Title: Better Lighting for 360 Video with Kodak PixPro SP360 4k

Hi, Aaron Silvan here with a quick pro tip. Don't forget the lighting. Why do I bring this up? Well, you're probably shooting with action cams like this one. I used the Kodak SP360. Let's see what it would cost to rent some more professional gear, like a set of five Sony A7S IIs.
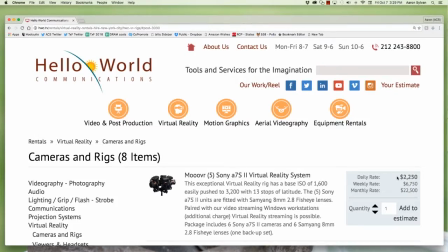[0:19]
$2,250 a day. I love this rental company, but my client's budget didn't have room for that. Okay, so we're shooting with the action cam. and in fact, the budget didn't even have room for checking all the shots as the day progressed.
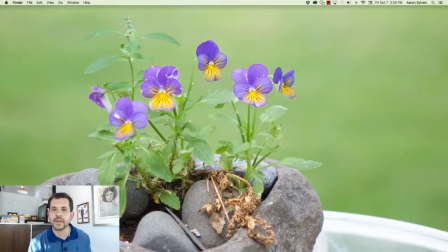[0:33]
So here's what happens. It's post-production time and one of the shots came out looking like this.
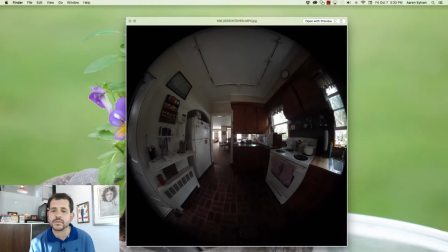[0:39]
Not a big surprise. It's an automatic camera. There are dark parts of the room and light parts of the room and didn't really know what to do. So we can try and fix this in post-production by adjusting the gamma. Let's see what those results look like.
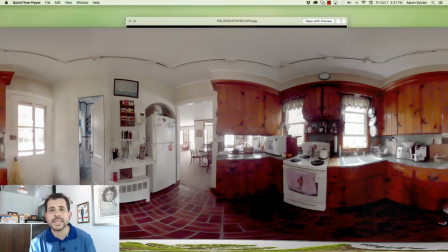[0:53]
The lighting looks somewhat reasonable, but the detail in this photo is absolutely terrible. The cabinets in this shot are the most important detail, but in fact, you can't see the individual pieces of wood. The floor is lost in shadow, and in fact, there are vertical details on these walls that are completely missing from the shot. So get ready. Here's the magic fix. Boom. Turn on the lights.
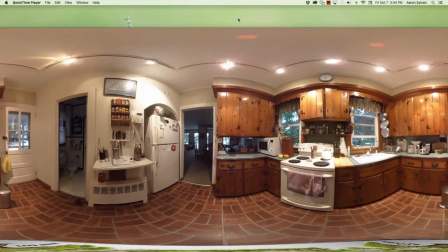[1:16]
For that shoot, we meant to use natural light, but this is so much better. suddenly you can see all the details in the cabinets you can see the vertical lines on the walls and the floor most importantly is completely represented here look at the original shot the floor is totally gone and the cabinets are unpresentable there were two defects introduced by turning on the lights one is that the natural light version shows two basins in the sink and that's
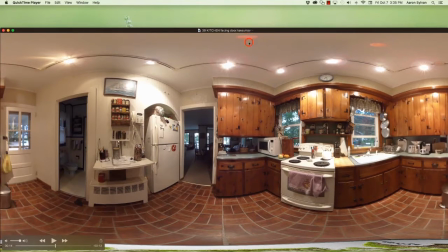[1:41]
gone in the illuminated one the other is that we introduced two bits of lens flare towards the ceiling but overall this shot is so much better
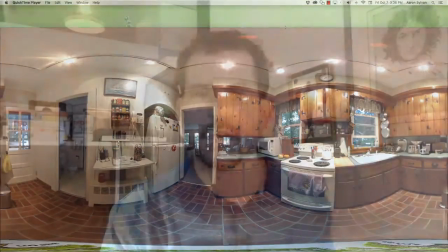[1:50]
than the other I'm really glad we thought to turn those lights on so a totally simple fix completely saved the day. I hope you found this useful and if there's anything else I can help with feel free to look me up.